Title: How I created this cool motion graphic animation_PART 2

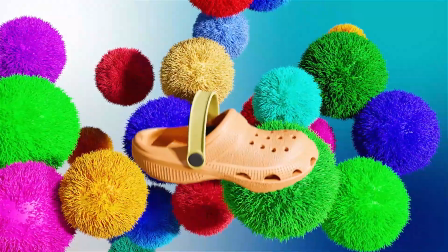[0:07]
Hello guys, welcome to the part 2 of this walkthrough tutorial series.
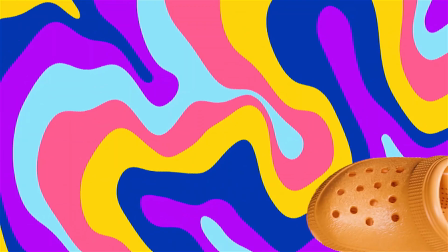[0:13]
In the part 1 of the series, I showed you guys how I created the intro scene for this motion graphic animation,
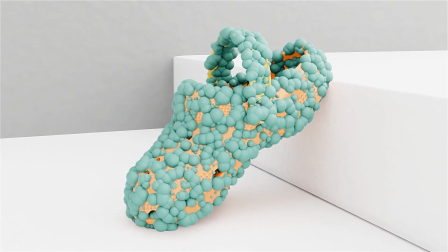[0:21]
as well as showing you guys my workflow.
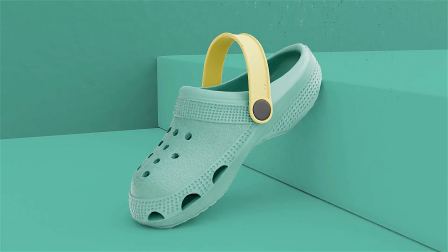[0:24]
In this video, I'll be showing you the next scene that I created, and that is this one.
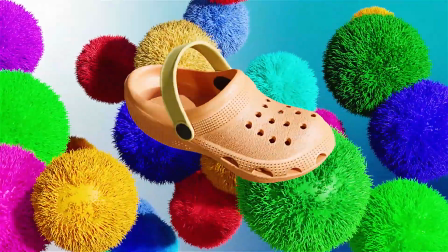[0:33]
Please, if you guys like this series so far, then please like and subscribe. And now, without further ado, let's get right into the video.
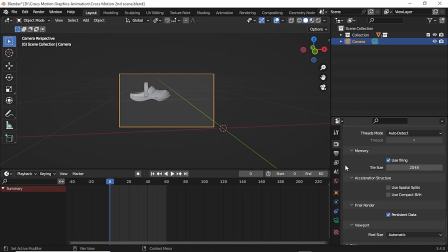[0:41]
With a new scene created, I imported my croc model and then I positioned it in front of the camera.
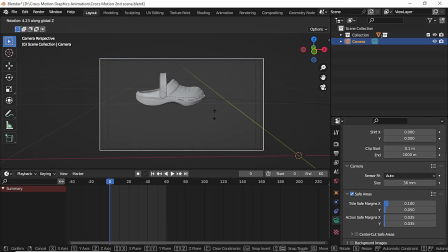[0:50]
Then I went ahead to adjust the camera,
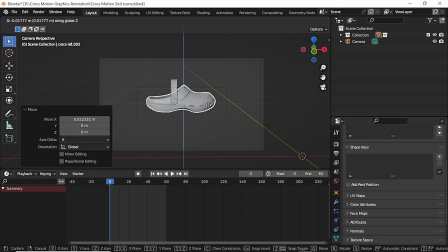[0:54]
and then at the camera properties, I adjusted the safe areas so that the croc could be at the center of the scene. And then I adjusted the croc like so.
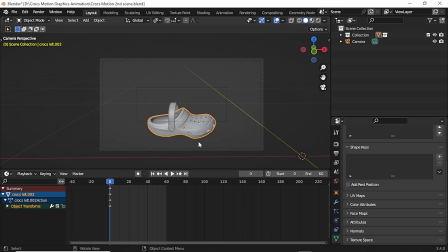[1:09]
Afterwards, I created a down to up animation by inserting my first keyframe, and then with a few frames forward, I went upwards to insert another keyframe to create this simple down to up animation.
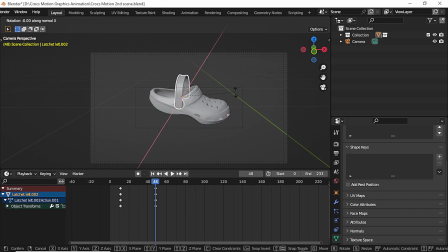[1:32]
So I went ahead to insert keyframes to animate the strap. I wanted to add subtle movements to the animation.
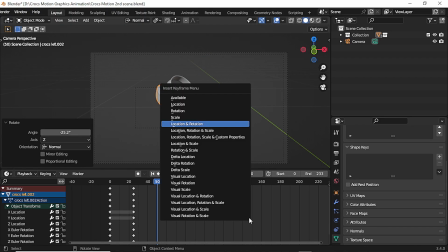[1:48]
After a quick playback, I went ahead to create the rest of the animation.
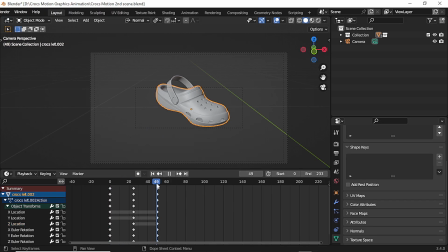[1:54]
I wanted the croc to smoothly turn, showing other parts of it, and so I adjusted the croc a little and inserted keyframes to create that smooth turning animation.
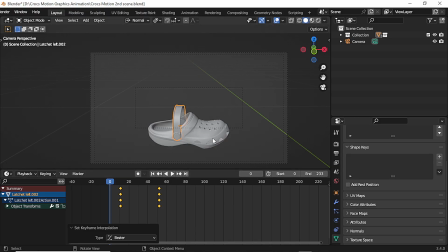[2:10]
And then I adjusted the keyframes so that everything would turn out to be smooth.
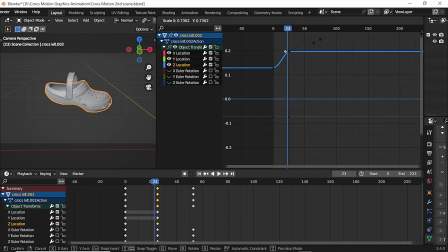[2:16]
Once I was done and happy with the animation, I went ahead to adjust the channels and also to adjust the curves.
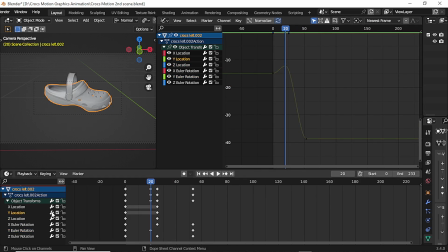[2:30]
And also I isolated the channels so that I can specifically change certain curves of the channels. And then I continue adjusting the keyframes on the timeline just to get the right balance in the duration of the animation.
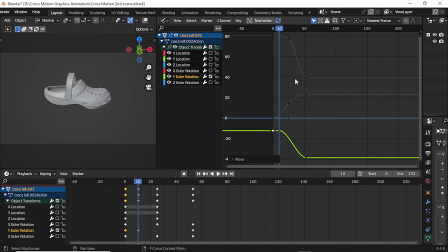[2:51]
Then I began to modify the curve on the Y rotation channel. This was to make the animation look more polished and natural.
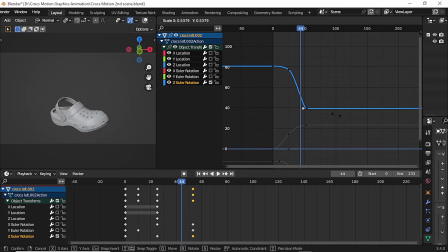[3:06]
Then I went ahead to isolate the Z rotation channel to tweak its curve as well.
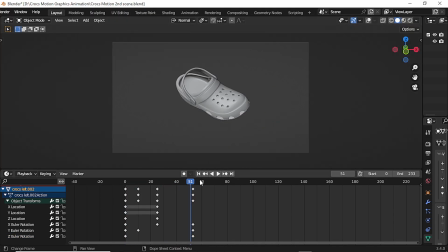[3:14]
Then I went ahead to play the animation to check if I was satisfied with the results.
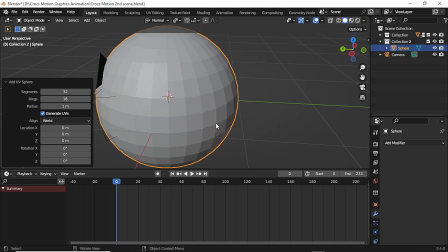[3:22]
After I was satisfied with the animation, I went ahead to create some balls.
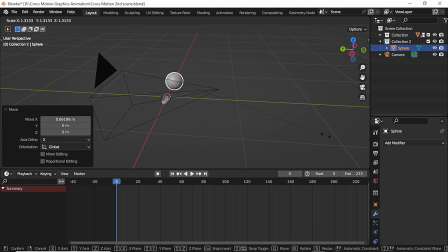[3:26]
These balls are the fairy balls that you saw at the background of the animation.
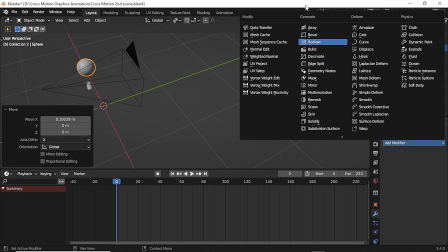[3:32]
And then I proceeded to add an array modifier,
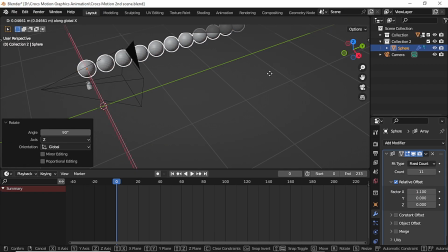[3:37]
increasing the count to the desired counts, and then I duplicated them several times.
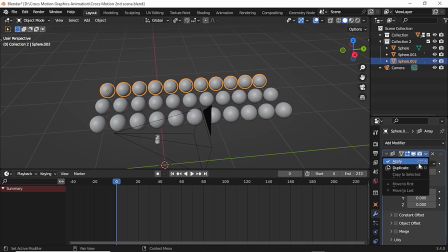[3:45]
Afterwards, I applied the array modifier, and then selecting all objects, I separated them by loose parts.
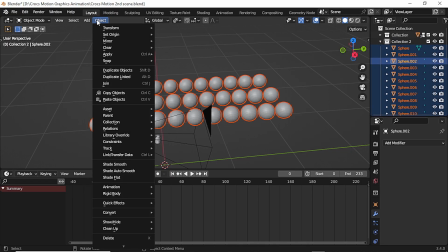[3:52]
And then I went over to transform to randomize transformation,
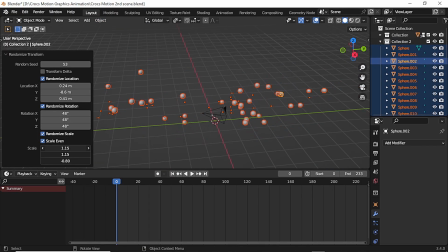[3:57]
and then I began to play with the scale value as well as the XYZ rotation and location values to get the desired look I was looking for.